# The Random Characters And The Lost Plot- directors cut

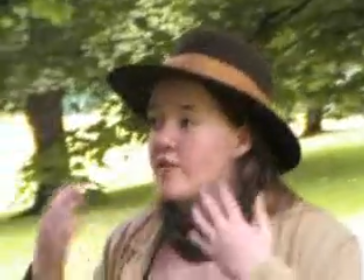(4:30)
Now, you may have noticed so far that the sound of
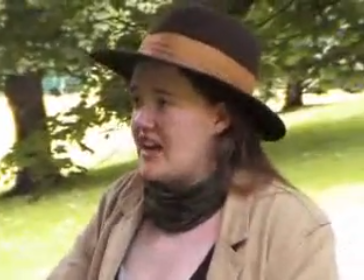(4:36)
a kind of mystical sound and quite a few other sounds are missing from this version.
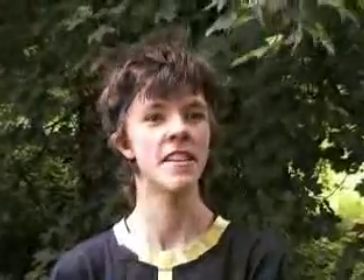(4:42)
This is because the editing software I used only had one sound line, so in order to include this narration,
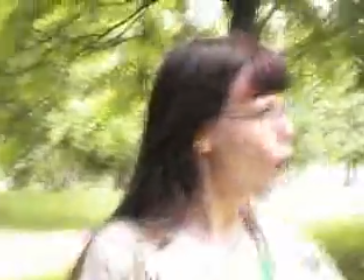(4:48)
I had to get rid of all of the other sound effects.
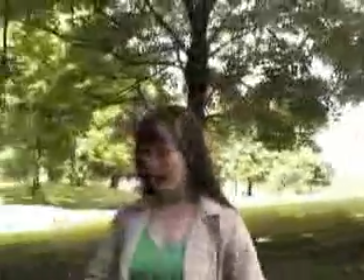(4:56)
Flux! Just had to do that one. I recorded the word flux afterwards, which is why it sounds weird every time you hear it.
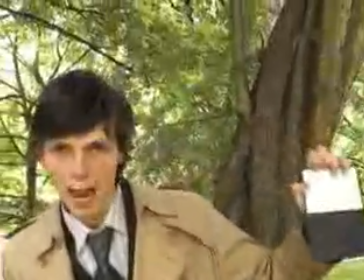(5:08)
So, brilliant
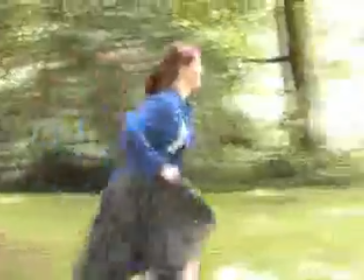(5:16)
seeing this.
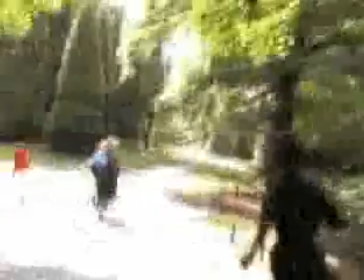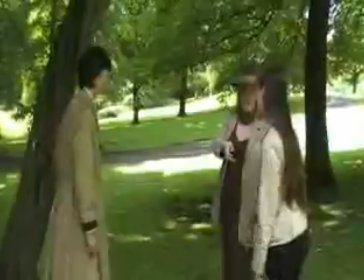(5:23)
Right. This clip has not much wrong with it.
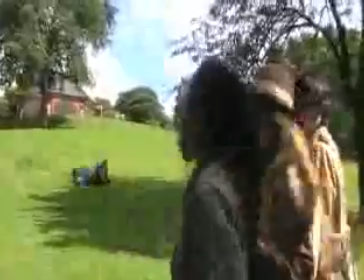(5:28)
Probably clips in the whole thing that doesn't.
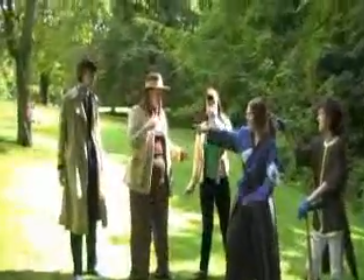(5:37)
Watch the shaking camera. It happens in most clips actually.
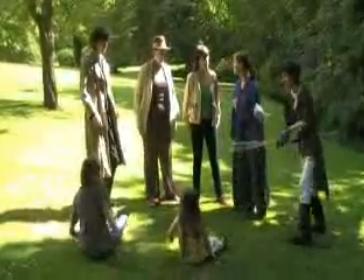(5:46)
Now this is amazing because a fairy appears and then two people also appear straight afterwards.
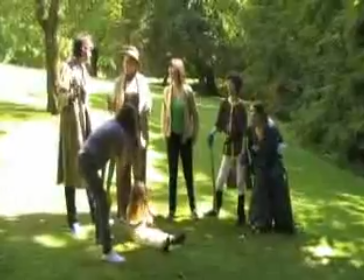(5:54)
The fairy never appears again except for before and afterwards as Link.
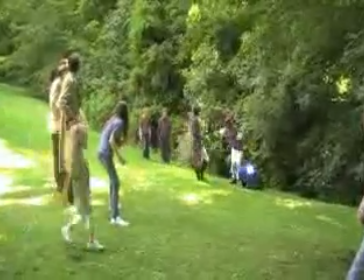(6:00)
Oh, that guy must have been the one who caused the problem. As you can see, we had attracted an audience by this point of several people.
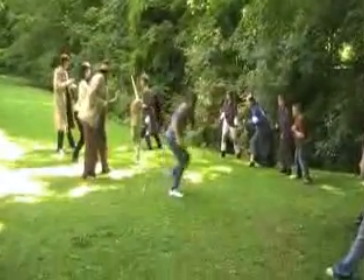(6:09)
Now, unfortunately, due to the lousiness of a particular piece of footage,
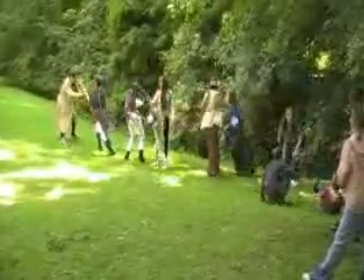(6:13)
you don't get to find out that those two boys assisting us are Sasuke's ninja minions, who we have forgotten the names of.
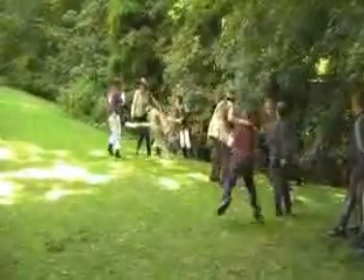(6:22)
Thank you to the ninja minions for participating.
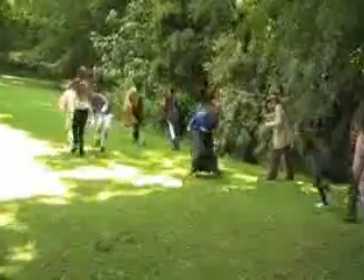(6:27)
This battle scene should have been much more multi-angle because you cannot tell what any one person is doing and you just get confused.
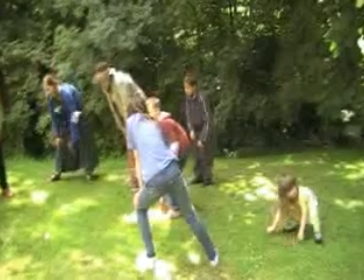(6:37)
So this is why we have to include this particular editing bit of title.
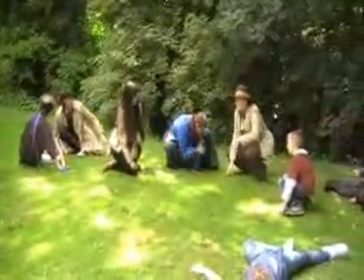(6:45)
Now this is actually quite a good piece of footage for a defeat battle except you can hear Emily in the background.
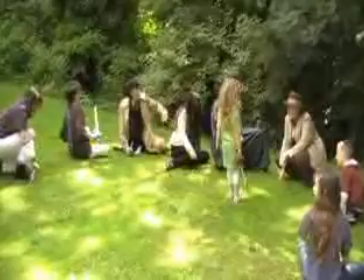(6:52)
Thank you Emily. and Link appears out of nowhere to act exhausted with the rest.
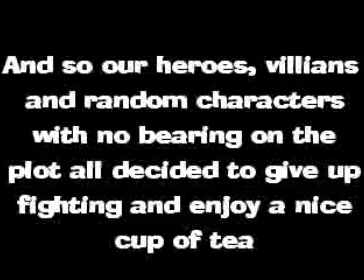(6:59)
I actually secretly tell Jenny to say that particular line, but you can't tell because I talk so quietly.
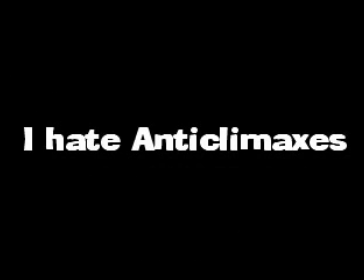(7:08)
Um, I hate anti-climaxes too.